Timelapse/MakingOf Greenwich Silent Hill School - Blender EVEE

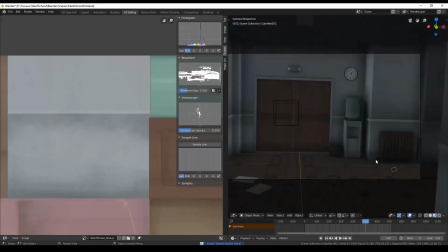I want to get it done.
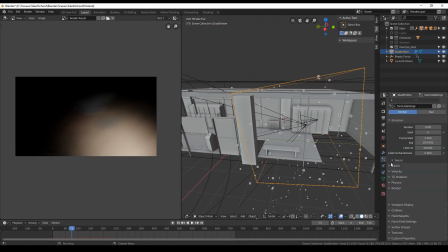Now I will create a particle volume that will be used to simulate dust inside in the air,
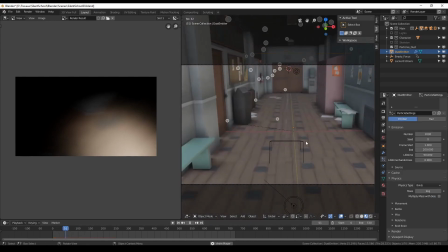just like any Silent Hill would have. We have a lot of ashes flying through the air, and I'm doing it using a volume with a particle emitter.
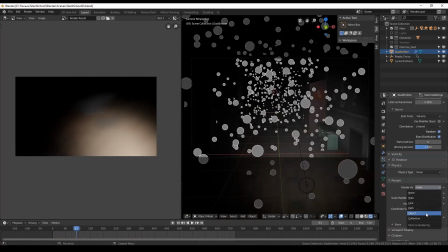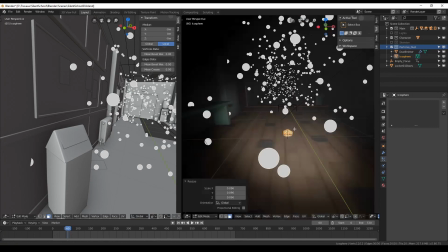I'm using a translucent shader with a bit of emissive,
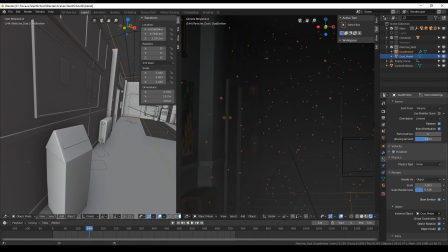and I'm using just a pentagon faced,
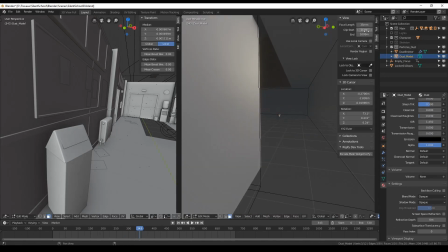just a mesh to make the particles like that, just a small cap.
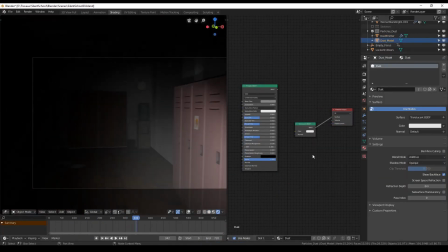That's the shader.
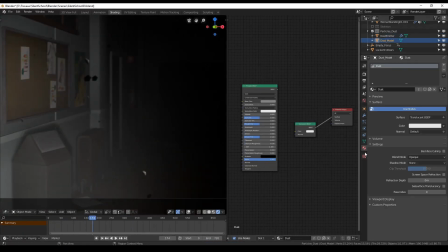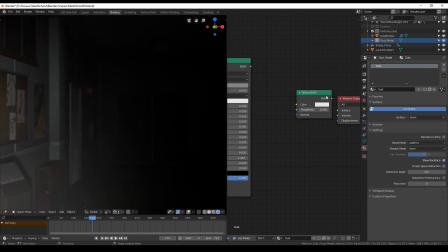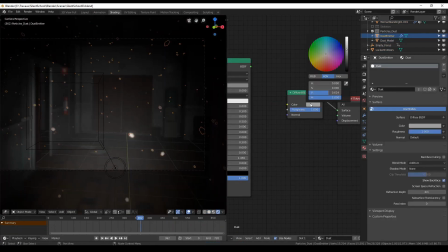Here I'm experimenting with different style of shaders to get the best results.
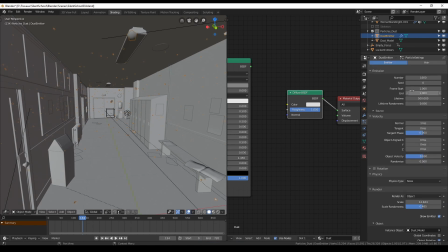And I think I've ended up using only a diffuse and messing
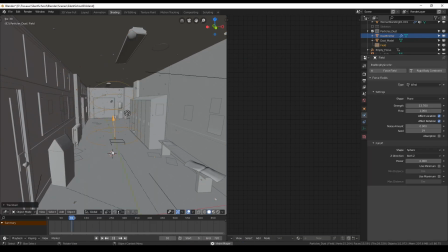around with the alpha inside the render setting of EVEE.
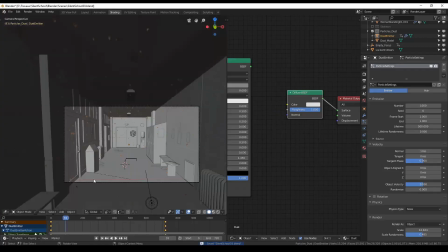I'm trying to place here a turbulence, just a turbulent force to add
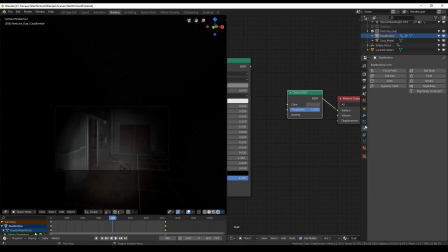noises to the behavior of my particles to make it look like more natural.
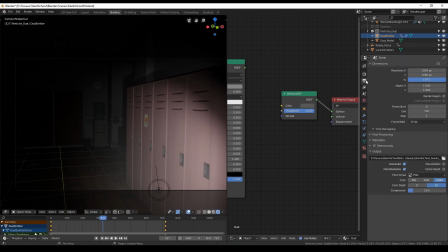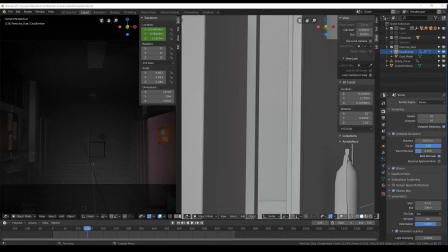I'm baking my simulation when I'm happy, so I don't have to simulate physics when I render out any images.
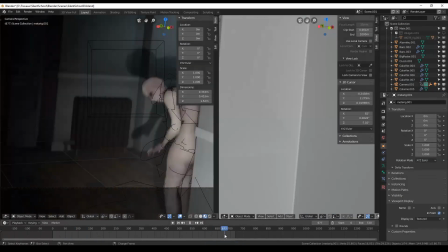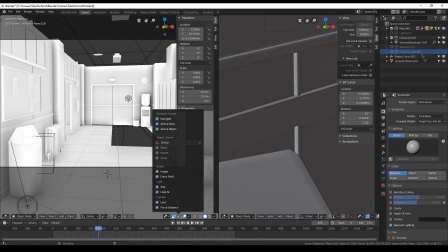Here, what I'm doing is doing an ambient occlusion pass that I will composite over
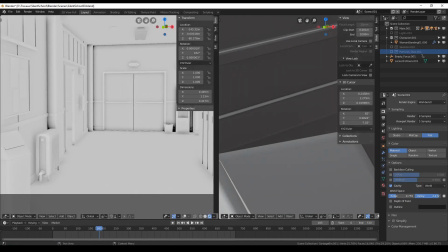on the top of my final image to have more contact shadows and darker areas around corners.
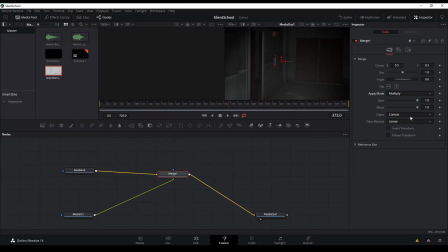I'm using the compositor from DaVinci. That is doing a pretty good job, I have to say.
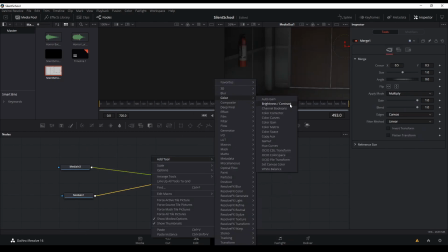Now you see, as I'm messing with it, the effect it has on my final output.
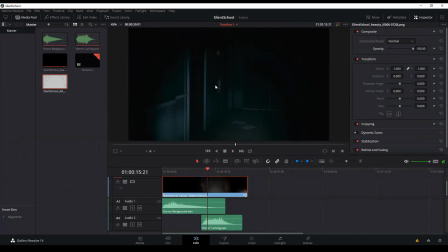You can see the darker areas.
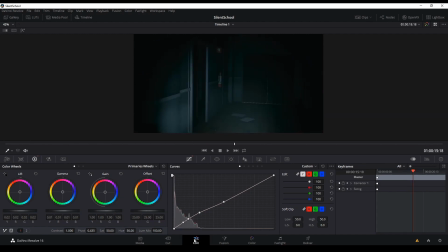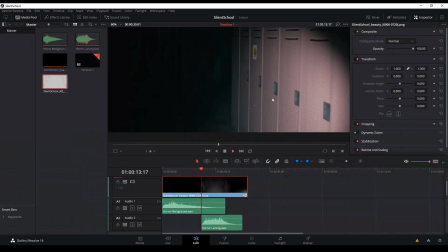Now I'm having a bit of film grain to add a bit of cinematic look.
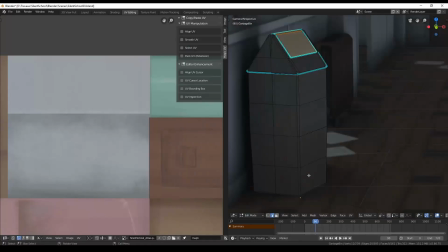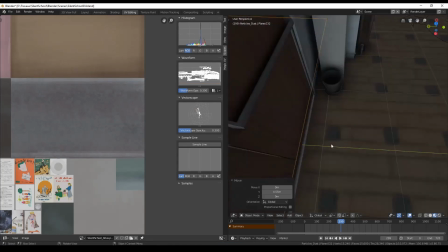Fixing some stretching issues. I'm polishing my textures and all.
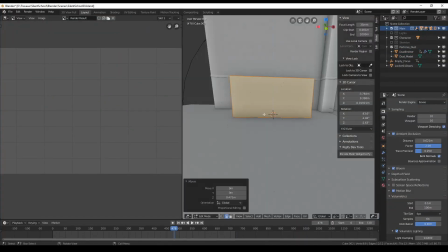Adding a corridor outside the double door here.
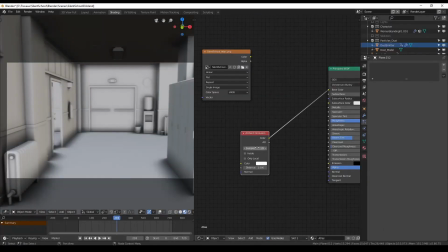Putting in a table, a desk inside the classroom to make it look like there's something in there.
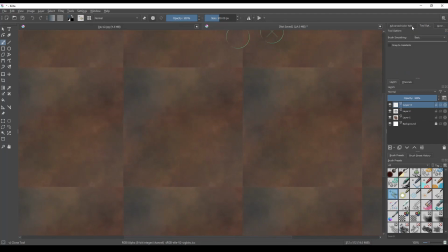Here I'm painting a dirt map. It's just a tileable dirt map that I will use to overlay over my atlas.
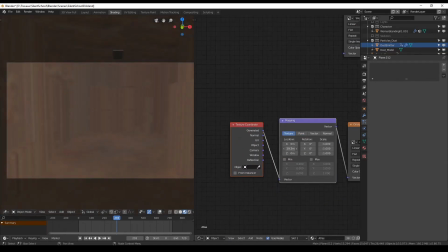I'm using an ambient occlusion to mask out my dirt map,
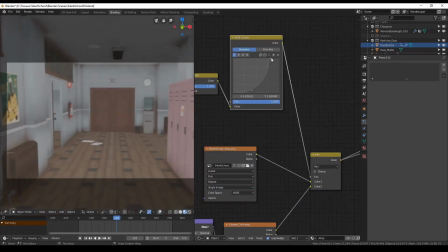and that way I'm simulating some just overall dust and dirt and some kind of
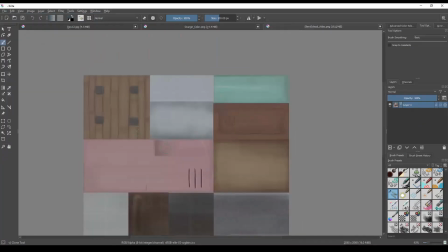rusty, Silent Hilly textures around all my colors.
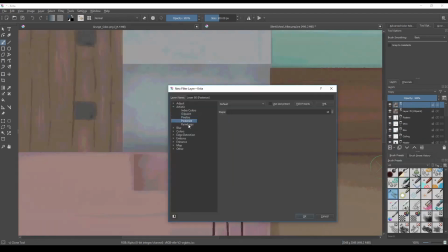The final touches here, I'm putting filter overall, oil paint,
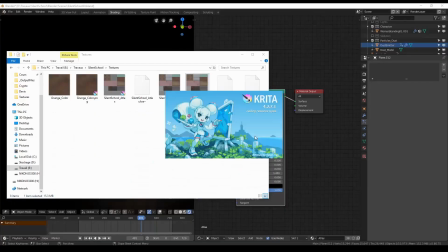some JPEG artifacts to sell out that the PlayStation 1 look.
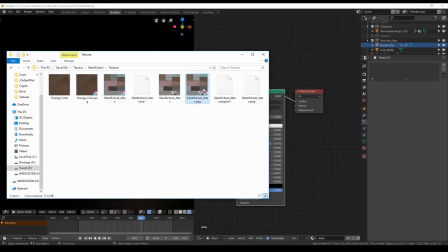Pixelizing.
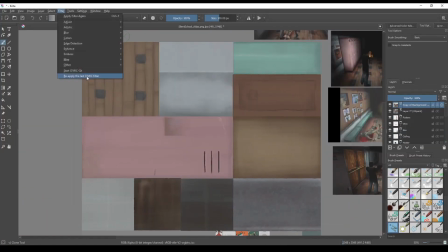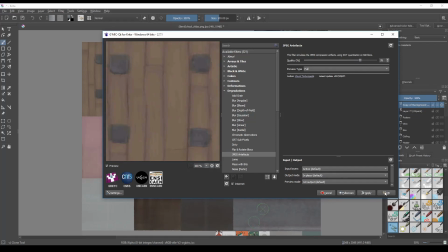JPEG artifact.